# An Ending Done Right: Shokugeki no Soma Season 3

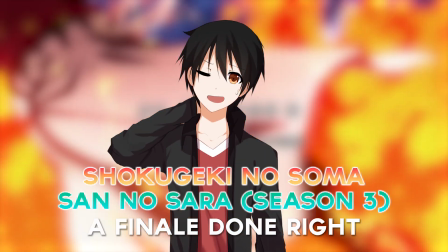[0:00]
Hey everyone, Shun here, this might be a little late as usual in my case because I just love putting things off unintentionally of course,
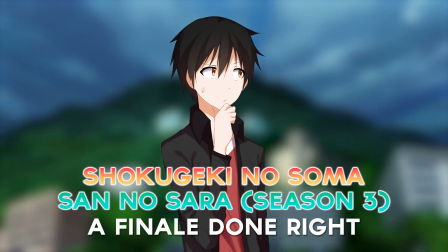[0:05]
but the presentation of this episode as well as the conclusion of the series this season was so well done that I felt that I needed to force my opinion
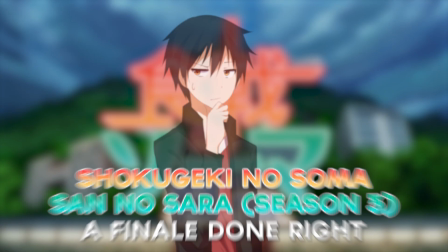[0:10]
of it, which if you cannot tell already will be nothing but praise mostly. I am of course referring to the ending of the first part of the third season of Shogageki no Soma, San no Saro, or the third plate,
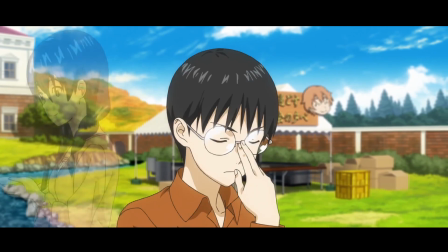[0:18]
so from this point on, or should I exaggerate to even say that the next ends shortly after this explanation, I will be talking about a huge spoiler that was relevant since the start of the first season.
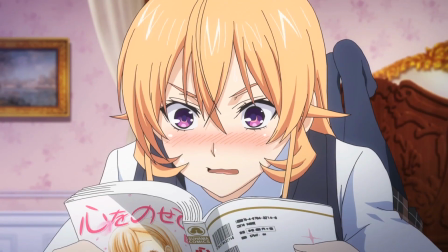[0:27]
Of course for those who have read the manga, it will be of no surprise. But just take a few seconds to exit this video if you haven't finished the 12th episode of the third season yet.
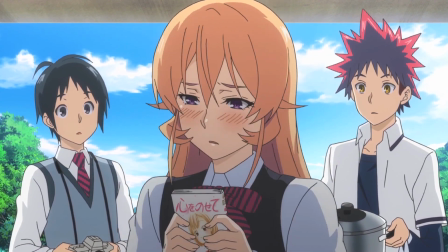[0:33]
Also to remind you that if you are leaving this video, do not look at the comments because chances are someone is going to talk about the spoiler.
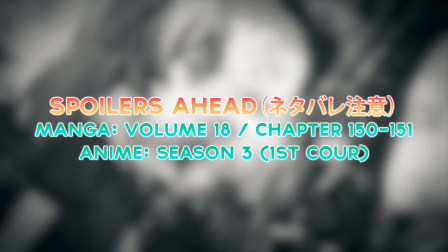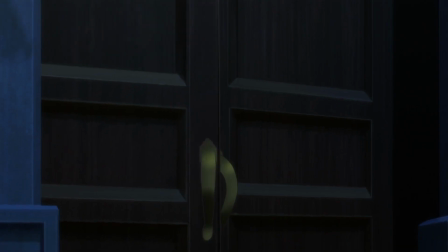[0:44]
For those who have stuck around, you probably already know the insanely huge and dramatic reveal that Saibo Jouichiro, Oyukiura Jouichiro, is so much fodder when it was revealed to Erina's father, Naki Diazami.
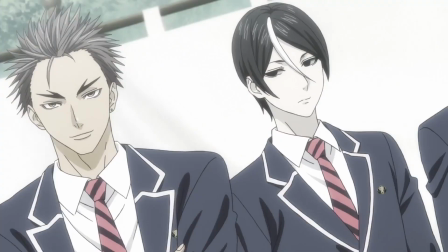[0:53]
I mean, we the audience knew from the very start, but most importantly, Edina finally found out after so long.
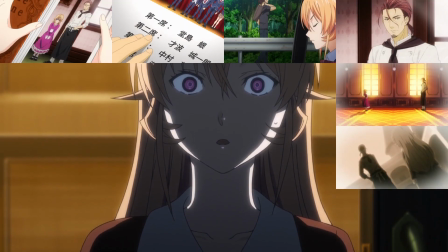[0:58]
She wasn't supposed to have known, but simply overheard it at the right moment, which was obviously insanely shocking for her than it was for Azami or Hisako.
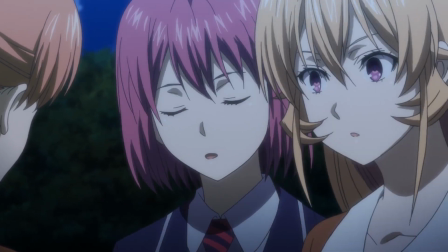[1:04]
This was by far the most dramatic and intense scene in the whole season, and pretty much what I was watching the show for.
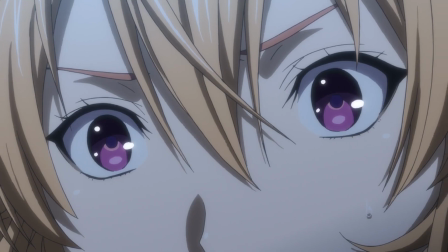[1:09]
Okay, I exaggerated that part, but I thought it was bound to happen eventually, but not this soon, even though it has been three seasons.
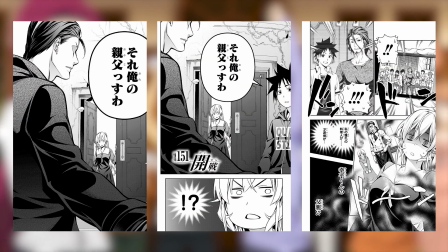[1:14]
However, I was curious and a little bit worried about how JC's staff would go about presenting it in the anime. Suffice to say, it was performed rather perfectly.
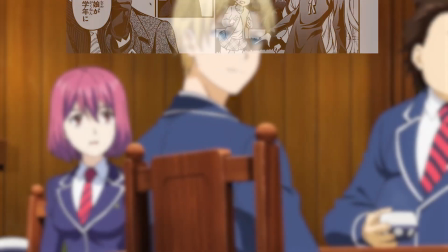[1:21]
All the emotions, expressions, and meanings were there, and although the scene itself was simple in that it was just Eri-Na finding out someone was all this time the son of her most beloved role model,
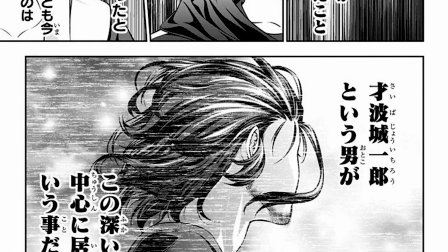[1:29]
such simple a scene can sometimes have the most profound effect. This scene would have the many meanings, relationships, emotions, and perspectives that have accumulated over time to be changed in an instant.
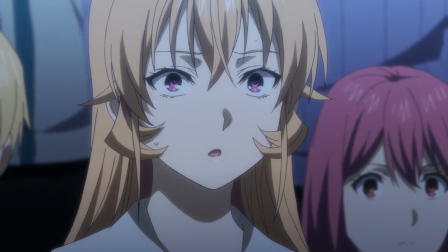[1:38]
Something this important of a scene in the story of Shokageki no Soma would need to be truly captivating and most importantly, nostalgic.
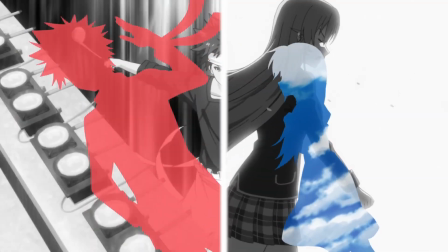[1:45]
So much so that a whole montage was needed. Showcasing many of the past events in Soma and Edina's life was necessary to bring everything into perspective at the very present.
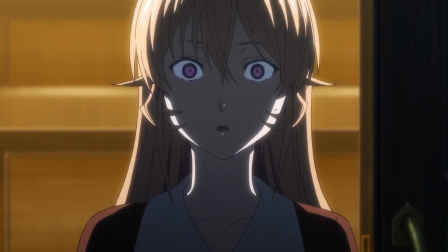[1:53]
The ending song by the band, Nanowraipu, was an excellent compliment as well. Panels of Edina's memories will be presented all around her at once, showing the shock of what she just heard.
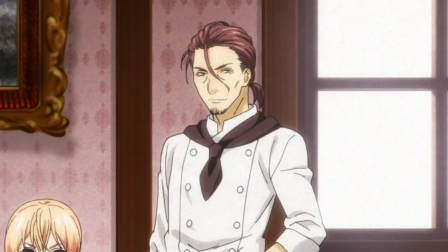[2:01]
Although it was kind of crude, they used a lot of fast zooms which I thought was very fitting and brought the very drama in the scene. What was going through my mind the whole time was what's going to happen to them now. How will they treat each other and what route their relationship will head towards.
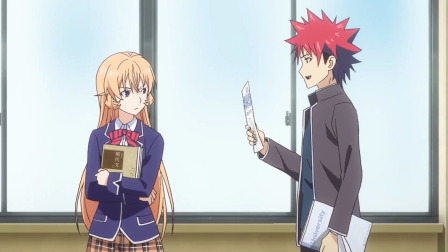[2:13]
To the very end, Erina never spoke a word towards Soma and what they say to each other afterwards will be a mystery until next season, which I thought honestly was the best way to end it,
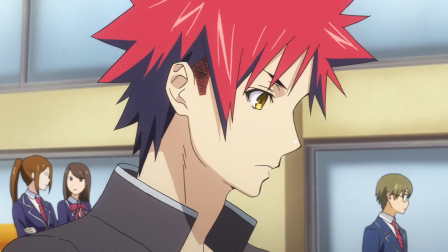[2:21]
as the suspense of what they will say to each other make the next season even more anticipated because it is such a shocking scene not just to the viewers but more importantly for the character Nakiri Erina.
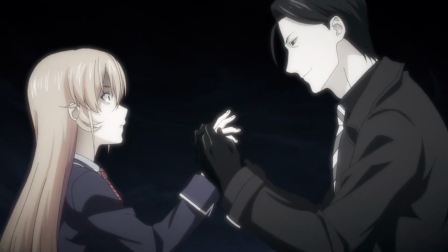[2:29]
The scene couldn't just be presented intricately or delicately. In fact, I would say it needed to be abrupt, fast-paced, and aggressive to show the true impact of the event.
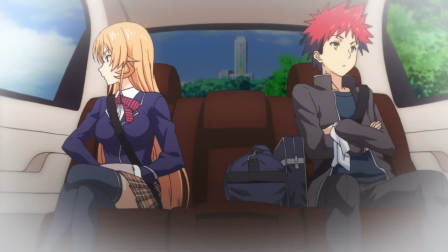[2:37]
The impact being what the relationship will become like soon after.
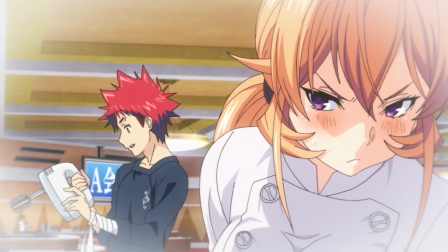[2:40]
Having one-sidedly treated Soma as though he was a second-rate chef and not showing him much respect albeit in a tsundere kind of way, change is sure to happen between him in this shocking revelation.
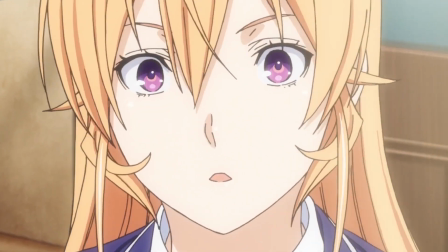[2:49]
I'm hoping it will not be a sudden change either because that'll just be out of character, rather a new start to a slow-growing warm relationship between the two.
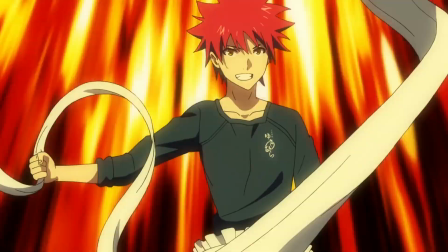[2:56]
Well that was my take on ending at the first core of Shoukege no Souma,
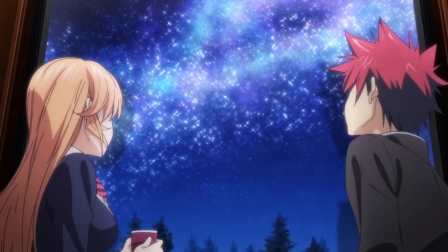[3:00]
Sa no Sada which overall was an amazing conclusion to the season as well as a great setup for the second core or second part to the third season entitled Shoukege no Souma,
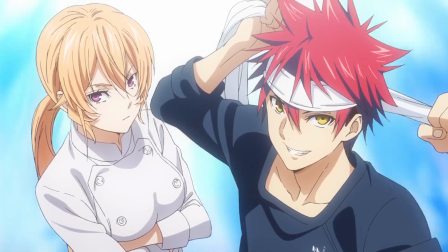[3:07]
Sa no Sada, Totsuki Rechahen or the Totsuki Train Arc which will air sometime in April of this year.
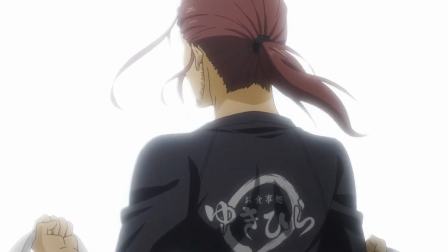[3:12]
Hope you enjoyed this video, I mostly made this to just show my appreciation for how the studio presented the ending scene as well as the show itself.
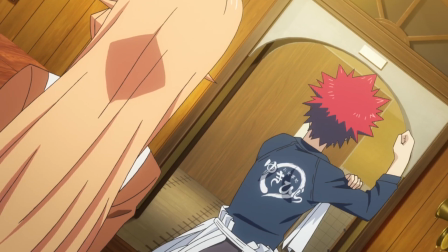[3:18]
It really is an anime series that I very much enjoyed to watch personally. As always, thanks for watching and I'll see you in the next video.